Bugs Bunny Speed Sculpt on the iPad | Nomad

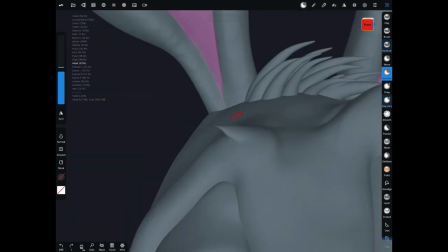I'm not really using hair guards, rather I'm using the geometry, pushing and pulling
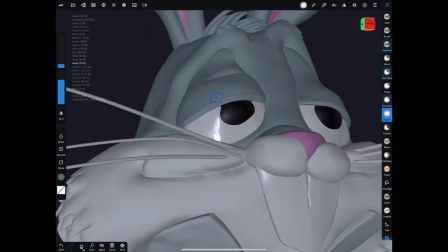for the little bits of scruff and then duplicating the tubes for the hair on top.
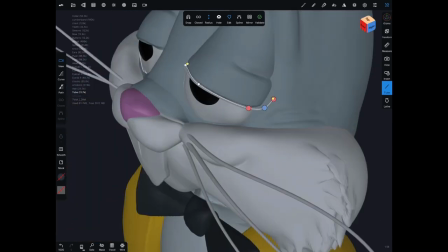Here I'm using the tube tool to get some curved little lashes that are black.
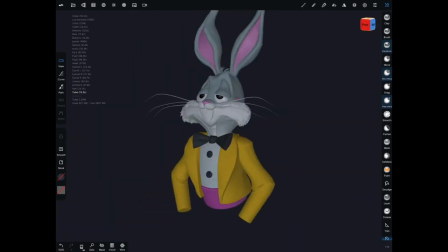This really gives it a nice
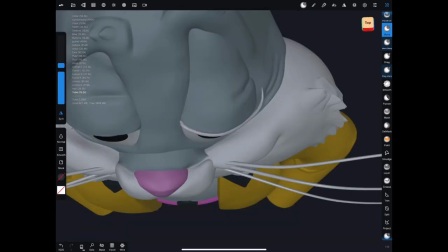hand-drawn or cartoon quality, having a lot of contrast between the bottom of the lid and where it hits the eye.
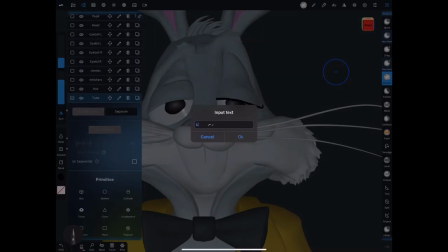So I want to make that black, pull the roughness all the way up on that so there's no specularity on there.
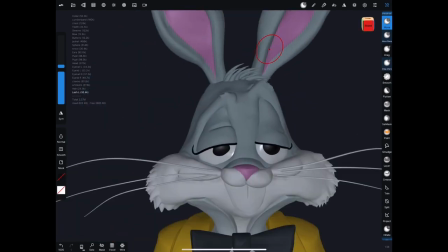From here, I duplicated, mirrored the lash, and then moved it around to match the curvature of the eyelid.
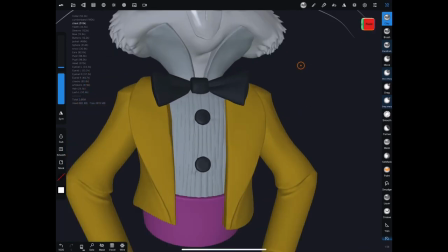I'm using the clay tool to add some quick ribbing in the shirt here, and on the cummerbund as well.
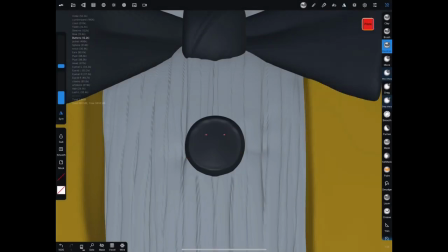Then I'll switch to my draw sharp brush and use that to create the little divots and details on his buttons.
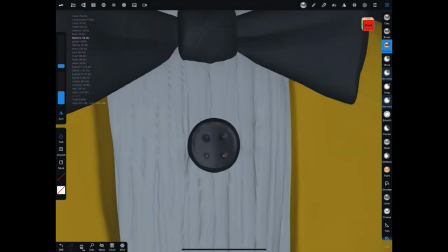Really going to be tiny details in the final image, but they're fun to have in there.
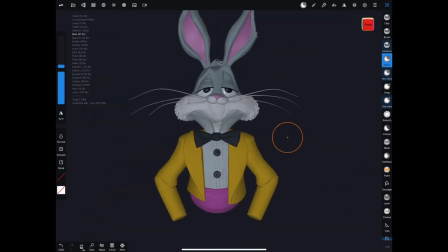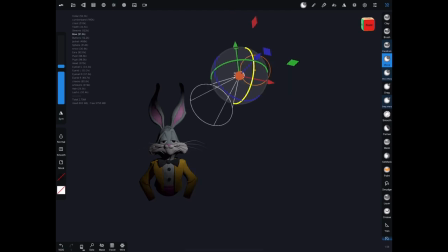All right, from here, I'll add in my three-point lighting. Get a nice strong key coming from the top right. And I'll keep it pretty white and then go for a really bluish fill light on the left.
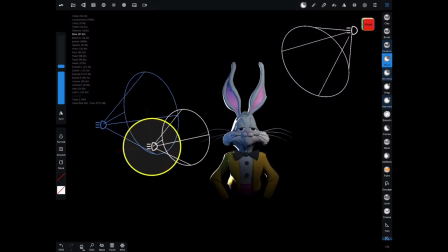And then an extremely intense rim light on the back. And I kind of play with the intensity.
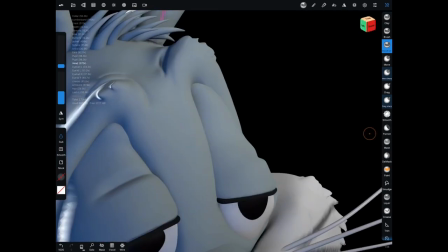When you turn around, sometimes it gets a little bit too strong. All right, some last looks, some final details.
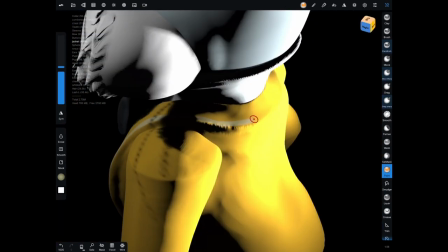I wanted to add a little bit lighter yellow paint just around the edges of his jacket, just to provide some contrast where the edges of his,
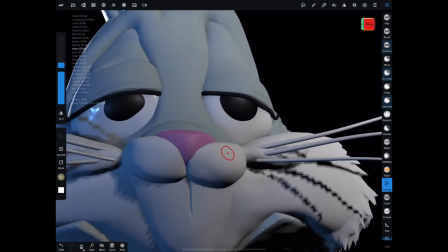I don't know what you even call that, the little jacket flaps are.
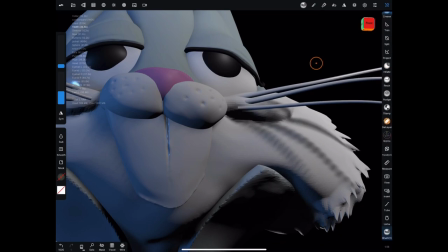Using the sharp brush, knock in some quick divots around his cheeks.
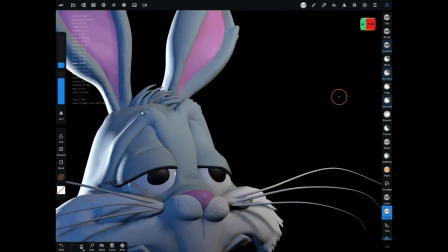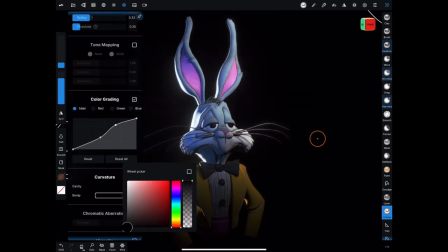And some quick post-processing. This is pretty much it here.
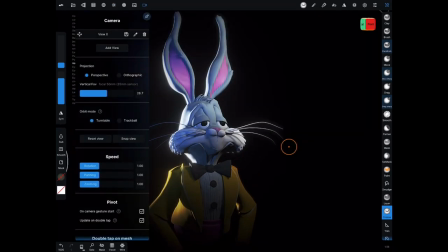After this, I'm going to take it into Blender. I'm actually going to add some fur, do similar techniques to what I did in the Hairless Kitty tutorial. If you're curious, you can watch that. But give him some nice hair and fur, and it just really adds a lot.
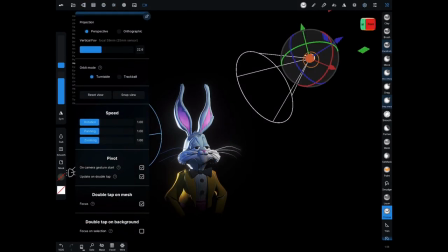And it was really easy to do. It really didn't take me but maybe 30 minutes to get him prepped in Blender. So here you see the turnaround in Nomad, and then I'm going to show you a nice final pan of the Blender render.
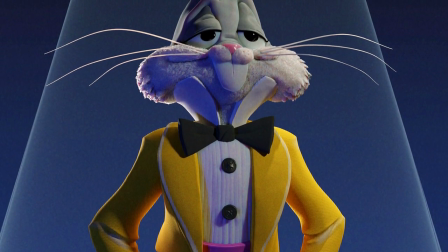And so here's the pan of the Blender render, and you can see that fur in there, and it's just so nice.
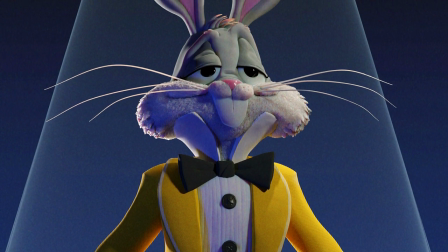It looks great in Nomad, but man, you take it into Cycles, spend about 30 minutes, and you can have something like this.
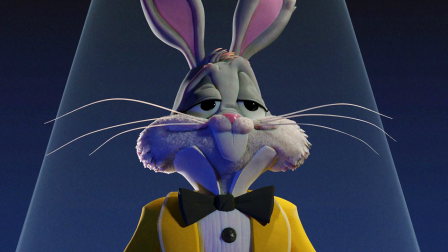So I hope you guys enjoyed that. If you did, comment below, like, subscribe, you know the routine,
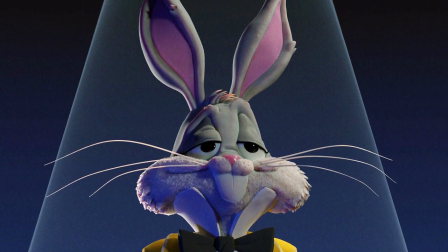and be sure and leave me a comment if you'd like to see a more specific video and any questions that you need addressed.
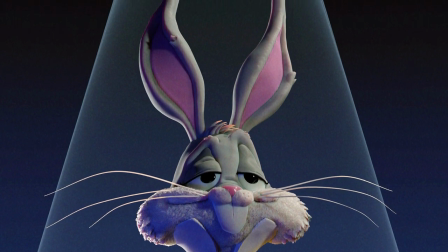Thank you guys. I'll talk to you later.